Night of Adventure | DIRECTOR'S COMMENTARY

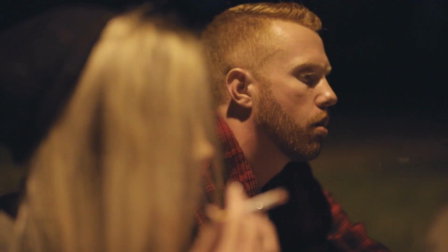[24:38]
We had a cut and I'm calling guide that we could cut because we're going to see
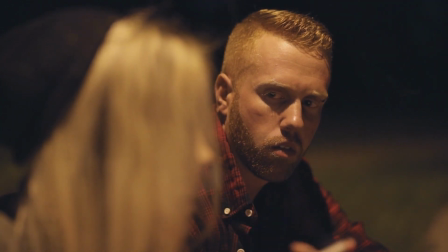[24:43]
these uh interactions and these emotions kind of come through with
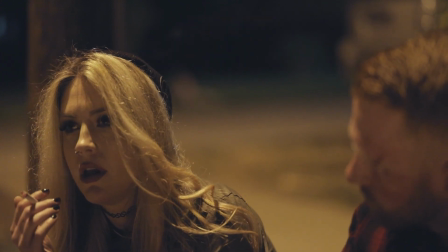[24:48]
each actor and the music that's playing in the scene so this is actually camille's
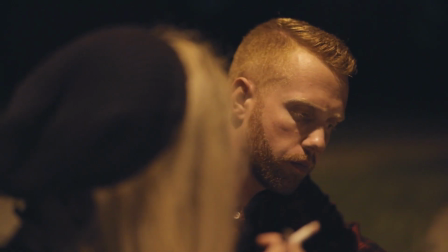[24:53]
uh sister carly uh i met carly through twitter and she's a
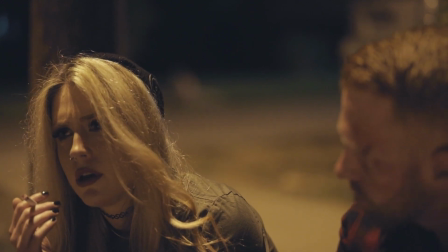[24:59]
local musician and i reached out to her asking if she would do a piece for this because it's such a raw moment
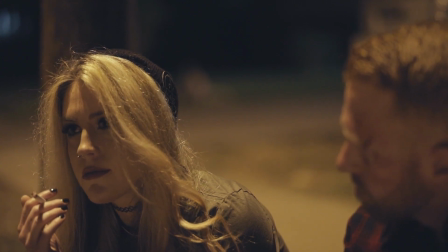[25:04]
and i've always pictured like a little guitar uh playing in the background and
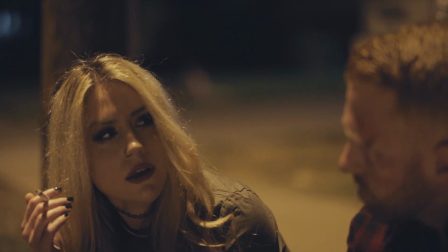[25:09]
there's a tv show californication uh that
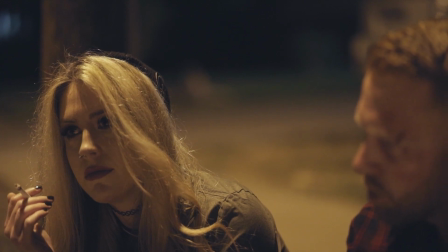[25:15]
has a similar vibe to it um involving the the main character and his daughter and there's there's a really cool guitar piece playing with that and so that kind of inspired um this whole setup and
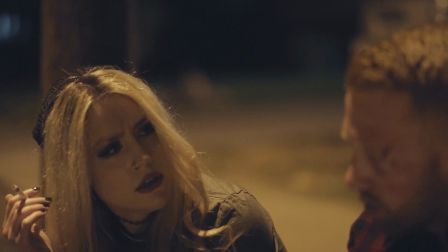[25:28]
carly agreed to do it and i thought it was really cool because it's a local artist
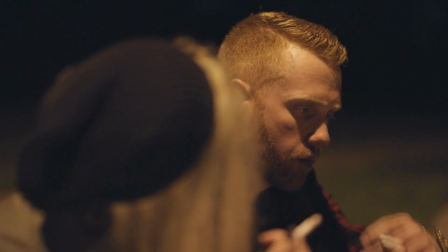[25:33]
helping a local filmmaker helping local actors you know and like everything
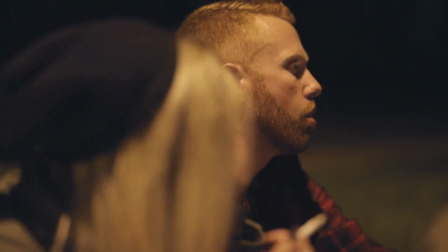[25:38]
felt local and kind of unified you know so uh it kind of adds a lot more to like the mobile coordinates that
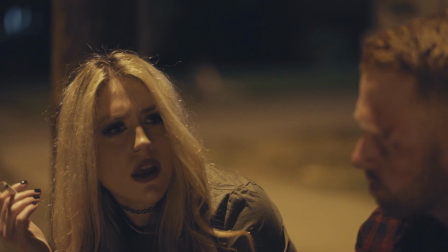[25:45]
we were going for some people choose to not see them
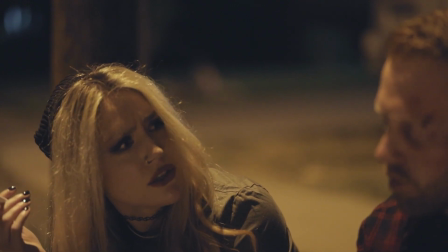[25:54]
hoping for some sort of change i
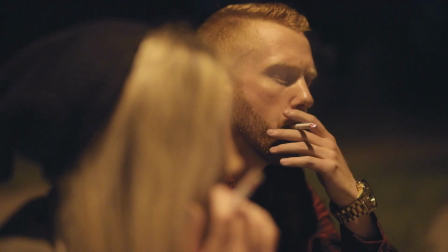[26:00]
love this exchange between them again very raw and very real and
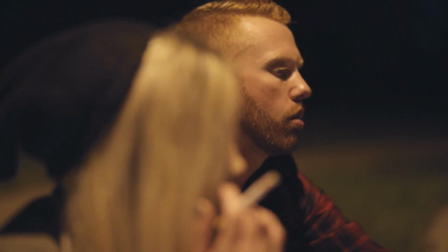[26:04]
uh very vulnerable uh that was what i was going for um hopefully so
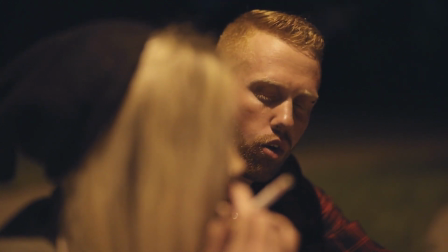[26:09]
sometimes you have to be the person that says no more be
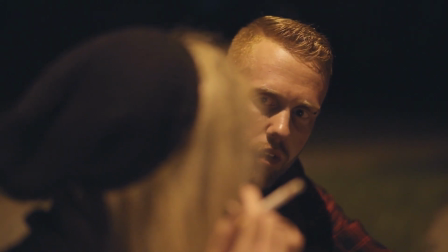[26:15]
who you are that doesn't make people happy then fuck them
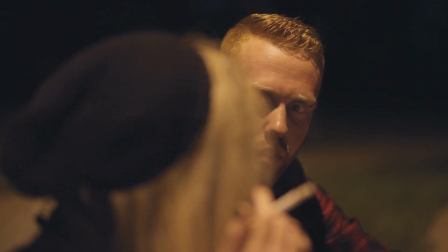[26:21]
i mean people can be straight up selfish assholes and i love casey's dialogue is uh inner dialogue that i've
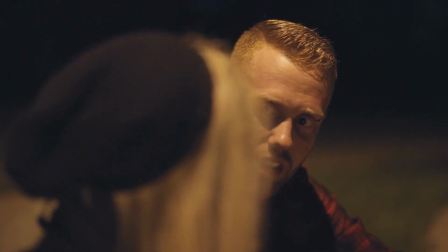[26:28]
had with myself um quite a bit like the whole interaction is just kind of inner dialogue of things that could possibly be said
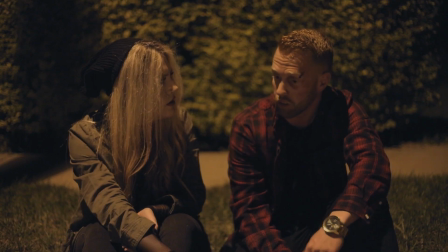[26:35]
in that moment, you know, and, uh, it was kind of fun, just kind of exploring that in the writing process. And, uh, I actually wrote the script, uh, like five years before I started film school.
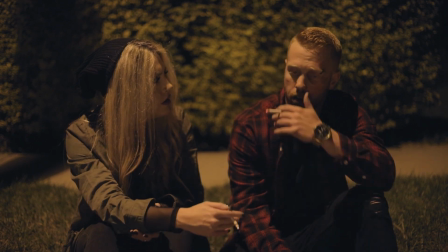[26:48]
Um, it was just on the whim as a practice.
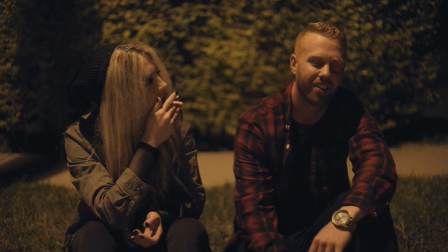[26:51]
And then, uh, during one of my last semesters for, for a screenplay class,
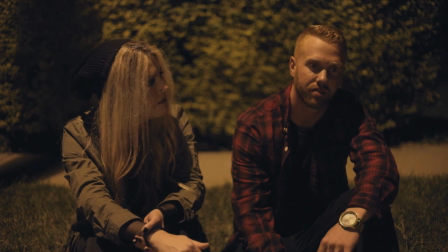[26:57]
I pulled it back out and I fixed it up with what I learned and actually submitted it to the Utah Film Festival Awards and it was nominated for Best Short Screenplay in 2018.
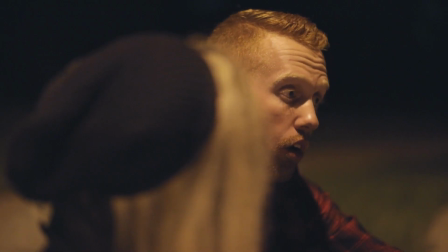[27:09]
So after that, that summer of,
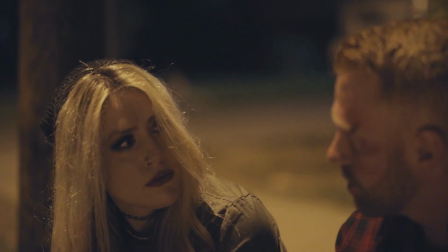[27:14]
you know, I decided to get Landon and make this project for once and for all.
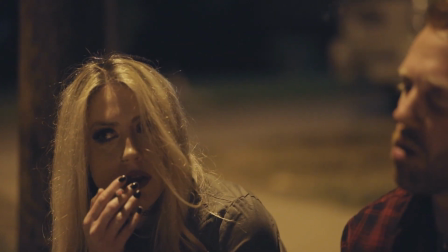[27:22]
Which is kind of neat because after graduation,
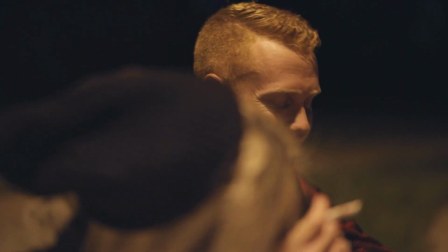[27:27]
this wasn't a student project anymore you know like this is definitely something that I should be proud and showcase
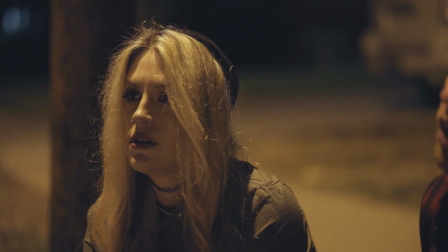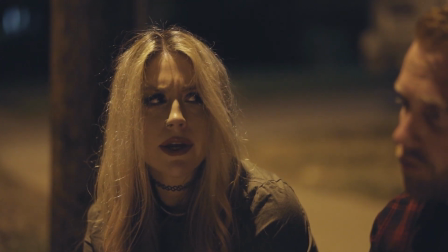[27:40]
I love the idea that these two characters are smoking on a curbside after like all these interactions like
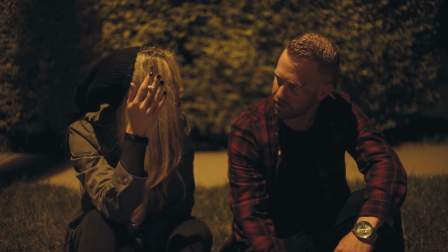[27:48]
just kind of a classic vibe I love that shot right there going out with this stranger not knowing if my body would end up in a ditch.
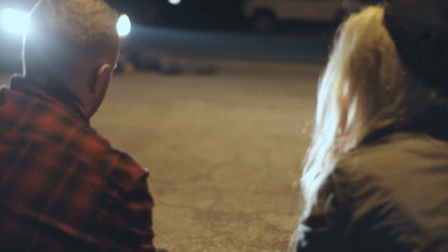[28:00] Speaking of bodies, what are you going to do with him?
There's Aiden. So here he is alive.
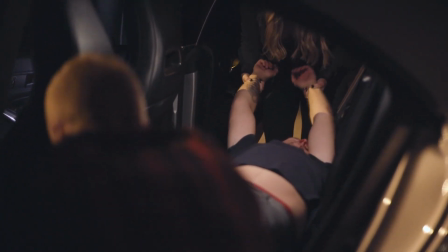[28:07]
Um, I even ate, this is the only part I ADR'd and it's my voice groaning, uh,
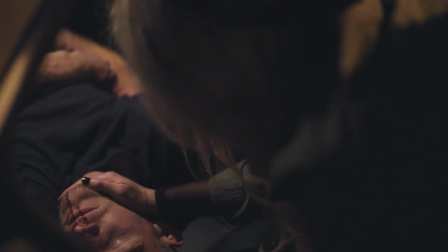[28:14]
which is supposed to be him groaning and to really sell that. No, he's still alive.
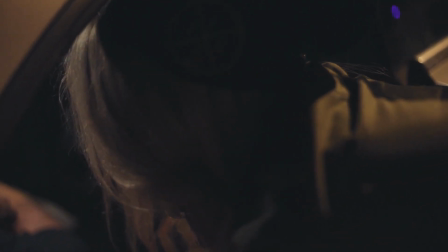[28:19]
She, she just knocked him out, you know, and I just kind of wish we got just a little bit more shots there but uh
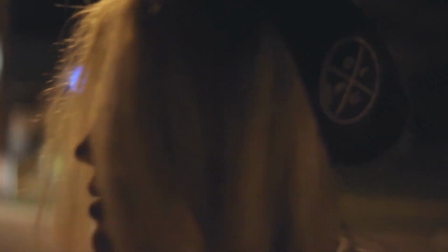[28:26]
ultimately when you're short on time and people are pulling all-nighters for you uh